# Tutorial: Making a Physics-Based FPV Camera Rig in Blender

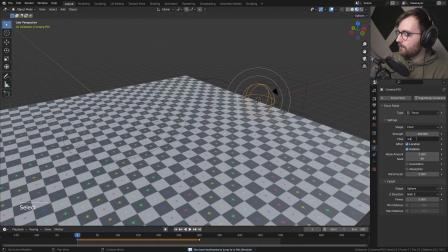494s
So let's set the flow to maybe 1.1.
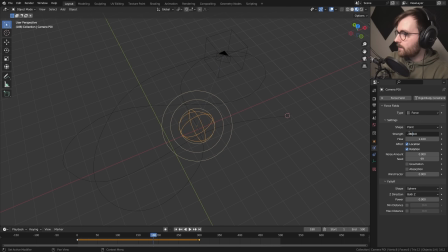499s
Yeah, and let's increase the strength a little bit more, maybe 380. Okay, so why I think this method is just so brilliant, and I've been thinking a lot about this. When you have like a long direction, like a flat line like this, it will go really fast. Look at this. The motion is fast on these straight lines, but then once you get around the corner, it slows down,
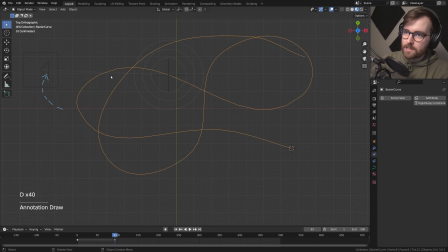519s
and then you get these slow rotations, and then it will speed up again on the long lines. That is such a cool way to just get some natural motion.
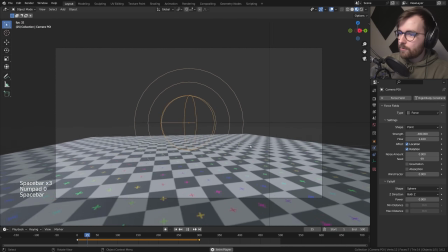534s
Okay, so now I think this is starting to come together. Oh, you see that?
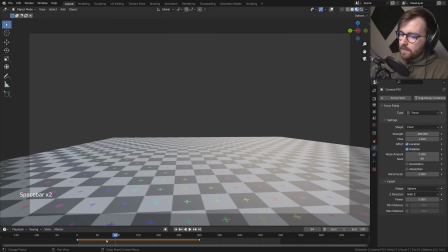540s
This movement feels, yeah, look at that. It feels a little bit jagged.
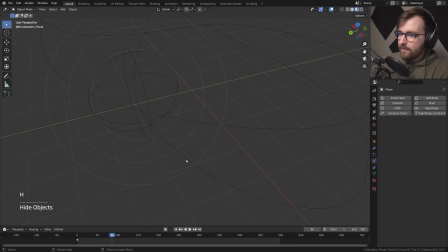545s
And that is because, yeah, here you can see, you have these lines. These curves are actually quite low poly. So if you go to the object data properties, you can change the resolution preview to, for example, 32. And now we have more data, so it will be a smoother curve.
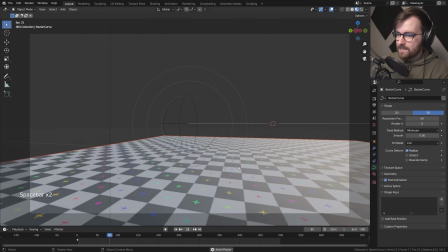561s
Now there's one really important thing missing for this drone's movement, and that's the motion on the z-axis.
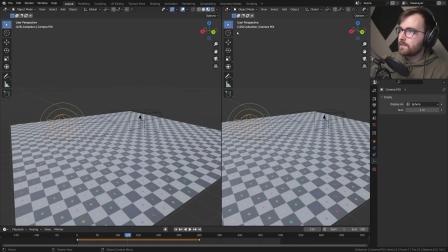567s
So let's select our point of interest and let's right click vertical split and let's set this editor type to graph editor and let's press N to bring up this panel.
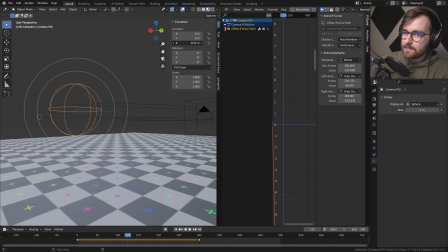575s
And now you can see you can manipulate the z-axis, the z location, and we want this to move up and down like this. So let's right click and go insert single keyframe. And now in this editor, let's open up this and here you can see you have the z location.
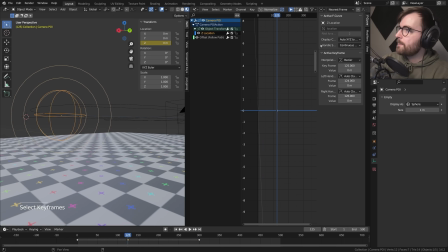588s
And now we can select this. And you can go to modifiers, add modifier, noise.
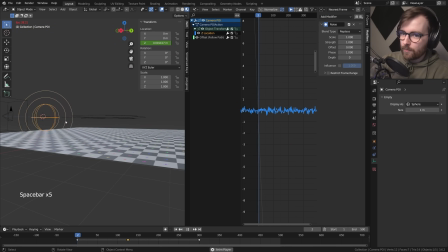592s
And now if you press play, you can see the disc goes crazy up and down, and that's exactly what we want. But we don't want it to be that fast. Let's set the scale to maybe 18. Now you can see it's like going up and forth like that. 30 or something is good. Look at this.
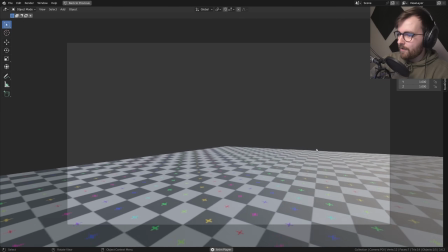609s
Look at how much more alive it looks right now, because it's going up and down a little bit more. Like someone is struggling to keep this drone flying.
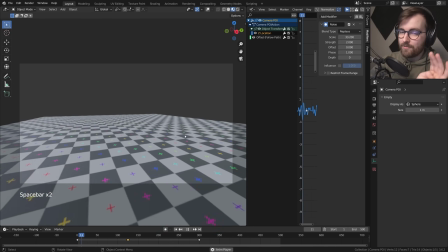615s
I really like this. And remember, this is just with a 2D plane on the ground.
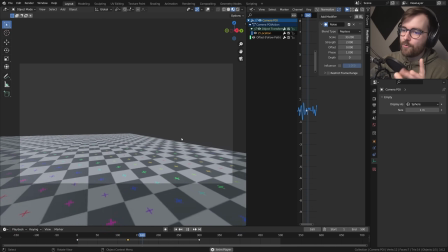619s
So this effect gets a lot more interesting when you actually add some objects that it can be whipping around.
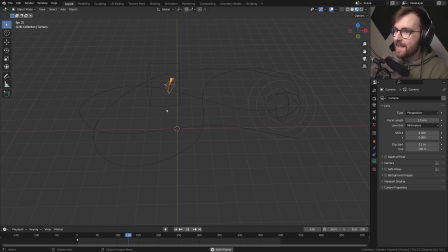625s
Okay, so I really think this animation is coming together. Look at that. It actually feels like there's this heavy drone following something, or it's actually flying around this scene. Yeah, I really like it. So I want to save this animation. I want to bake the physics simulation. So let's select our physics objects and let's go to scene properties, and under rigid body world and cache, let's just click bake.
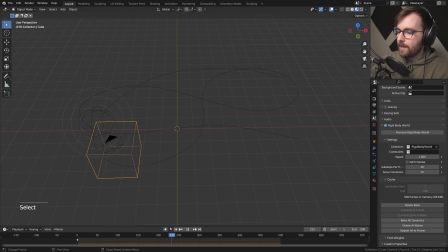645s
So now all our animation, you can see it changed the color here. Now we can move this around and scrub on our timeline as much as we want, and we won't lose our animation.
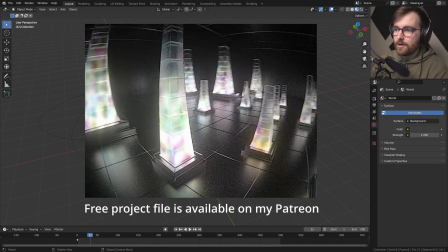653s
Okay, so now at this point in the video, if you want to, you can just use cubes and cylinders and make this sort of an abstract render, but I really want to go for photorealism today.
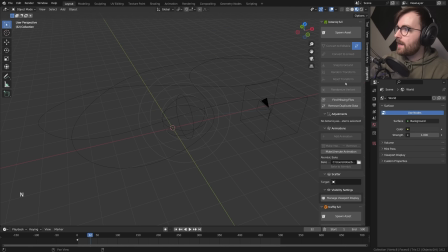661s
So I'm going to use some photorealistic assets. And I got this really nice add-on called Botanic by Polygonic. It has a library of a bunch of trees and grass and everything. So I'll be using this. There'll be a link in the description if you want to check it out. Okay, so I'm just going to click spawn asset, and under category, I'm going to go Coniferus?
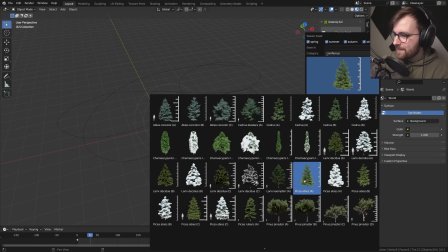678s
Yeah, there's a lot of Latin names here, so I'm gonna mess this up, but this one looks really cool, I think.
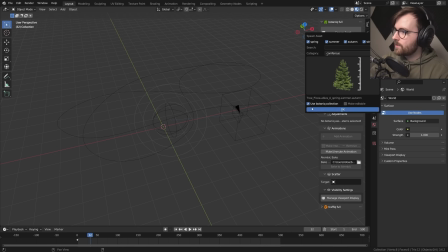683s
It has some nice density at the bottom, which I really like. So let's click this and let's go OK. And now we have this tree in our scene.
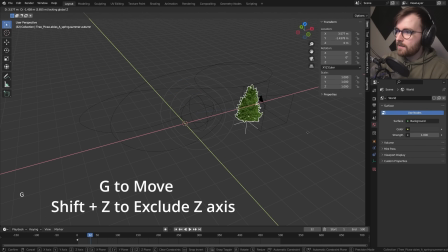689s
So now to move this around, you can press G and then Shift Z. You can also just view it from above and place the trees like this. So if we move over here, you can see I want the tree here. And then I'm just gonna make a bunch of copies. I'm just gonna go Shift D and move one over there. And then maybe here.
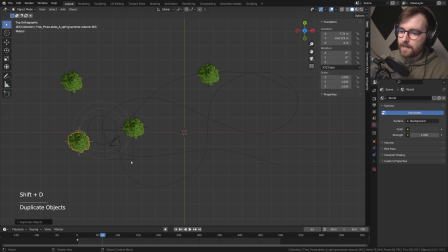707s
Yeah, I'm basically just trying to make it not crash into these trees, you know?
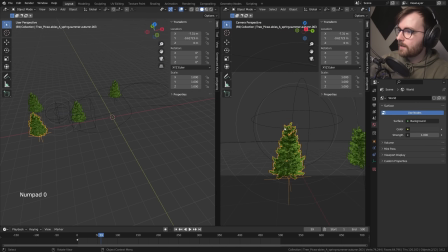711s
Maybe I should actually open up my viewport here and have the camera in this one so I can see. Duplicating this here. Okay, nice. I want it to like go around it like that. Yeah, that's cool. And I'm just gonna be keep duplicating this. And then over here.
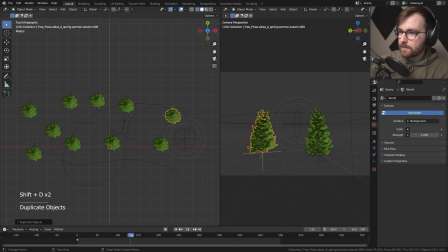732s
Yeah, I want it to go around another tree like that. Oh yeah, look at that. And then it's, oh, and it's just passing by. Yeah, that's cool. It looks like someone is actually trying to dodge this.